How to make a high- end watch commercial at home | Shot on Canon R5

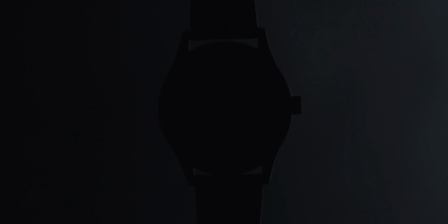0:01 When you're driven, every passing tick is another opportunity.
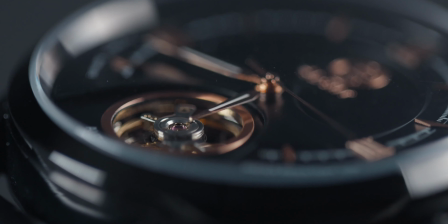0:05 The icon from Elegant, meticulously crafted to be timeless, reliable, and refined.
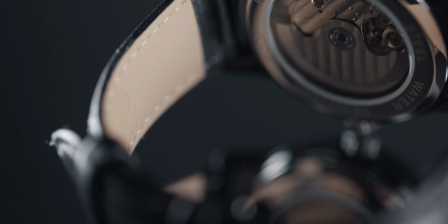0:12 A combination of luxury, top-grain Italian leather, and stainless steel unites for a stunning sight.
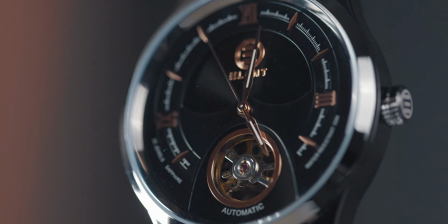0:20 Advanced yet affordable. The Icon Collection from Elegant, powered by your movement.
This video took forever to edit, and this video that you're actually watching right now took even more time to edit. So please, if you liked what you just saw, just stop for a second, pause the video. Did you pause it? And destroy the like button. It really helps a lot to my channel. It tells YouTube that this video is incredible and amazing. So please, just a little tap. That's just like boom. This was the ad that I had to do for a company called Elegant. Some of you might not know, but my full-time job is pretty much freelance and doing videos for free.
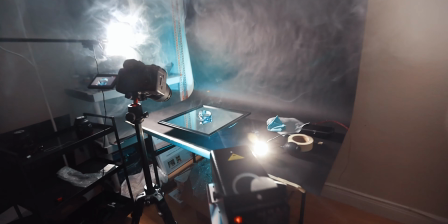1:00 But yes, I do short video commercials for social media, for brands, for Facebook, for Instagram, and so on. So in this video, I will be covering a couple of topics. First of all, preparing, planning, and props for the video. Then the gear that I used, which is lenses, cameras, lights, sliders, whatever, tripods, you name it. Next thing is the camera settings, of which was my frame rates, what resolution I was shooting on, log, C-log, raw, all those little details.
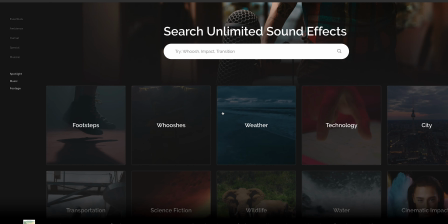1:28 Next we will cover sound design, all the sound effects that I used, including also music,
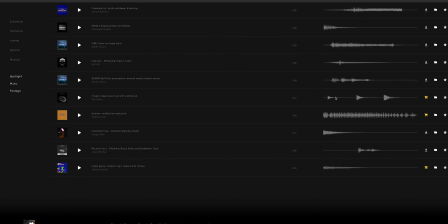1:33 where I get my music from, where I get my sound design from, all the little sound effects, how to search for them, and how to make sure your stuff is licensed. Also, I will break down how I got the script and the voiceover for this video.
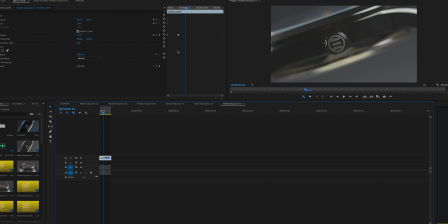1:46 And last but not least is how I edited this video. I will not dive in really deep into this because this could be another video,
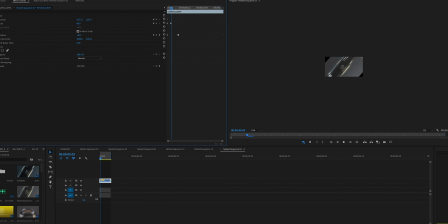1:53 different topic completely,
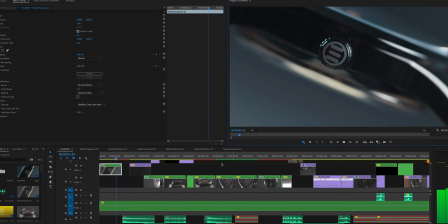1:55 but I'll show you and just tell you some of the techniques that I used to edit this video and some of the little tips that you could use to edit your own video like this. So first of all, this is the most important part of getting any video done, any commercial, trust me. It is planning the video to the point where you actually write the script every shot.
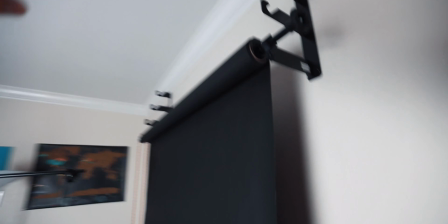2:16 Let me just show you guys the setup. I have a black paper, just a roll going all the way down on a table.
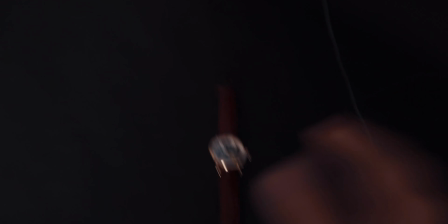2:24 I have my watches here. I'm gonna start with the brown one and two more here.
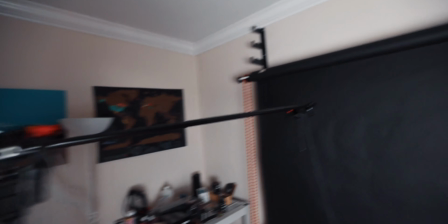2:29 And I also use this Manfrotto stand with the mount to hang the watch down on a little thread.
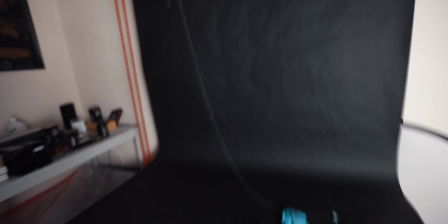2:36 So I can just have it in the air and have a black background. I will have to cut off basically my main light and everything gonna be just dark like that.
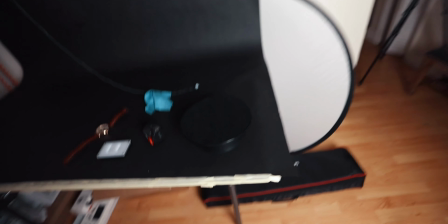2:45 And then with the small lights, I'm gonna be painting on the watch. And then also I got this $20 spinning plate.
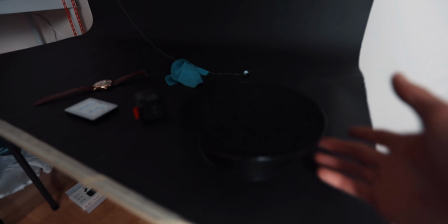2:53 I don't know how you call it, but I'll also link it in the description so you guys could check it out. You'll just literally press the button and it starts spinning like that.
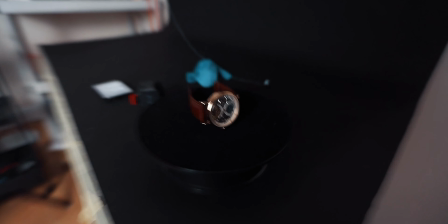3:01 That way I can, let's say, lay the watch down like this and get real tight on it, just on the details, and it's gonna be spinning to add some dramatic effect.
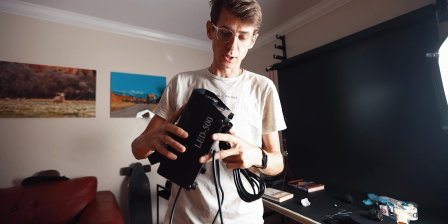3:09 Let's start with the fun one. Time to set up the fog machine. This is regular fog machine that you buy for Halloween.
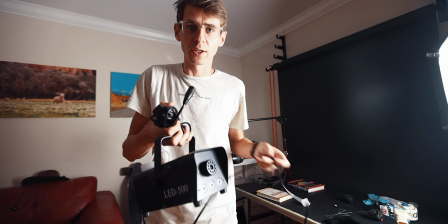3:16 You can get it on Amazon. You just gotta not forget to get the fluid also. Let's set this up. The smoke was pretty cool, as you could see in this video. We had the whole apartment in smoke.
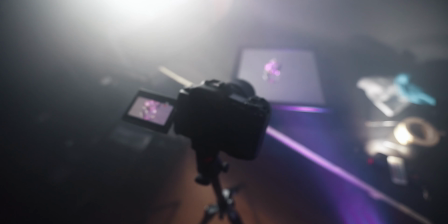3:27 Make sure you have your alarm, whatever, smoke detectors off, because it's gonna go off and you're gonna have a fire truck right here.
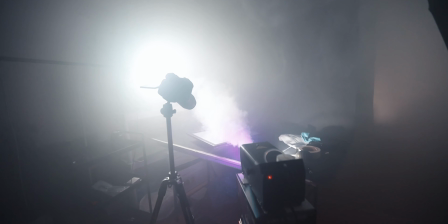3:35 All it was coming from this $40 machine from Amazon. I'll link it in the description, which will last you forever, and it also has different lights, so you can play with it and you can use it for any type of shoot, not just the watch video. Underwater shots, we used regular fish tank from Walmart, $20 I think.
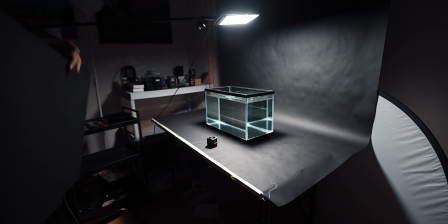3:50 Make sure it is clean. It has to be super clean inside and out.
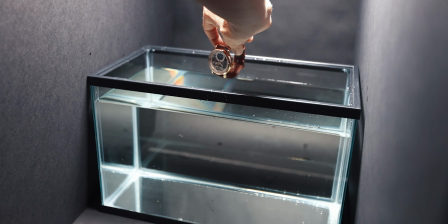3:55 It's better when it's like brand new. So a couple of tips of dropping the watch into the water.
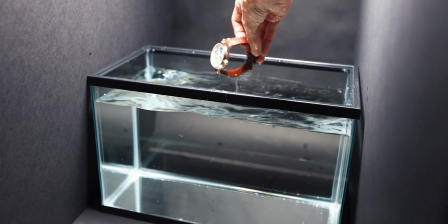3:59 I actually would hold the watch down and drop it slower,
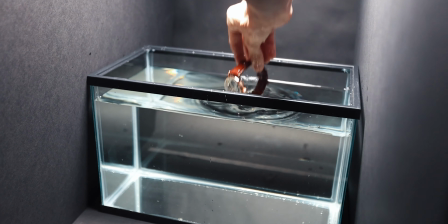4:04 but still hold it, and then bring it up at the end so it looks like it's going slower.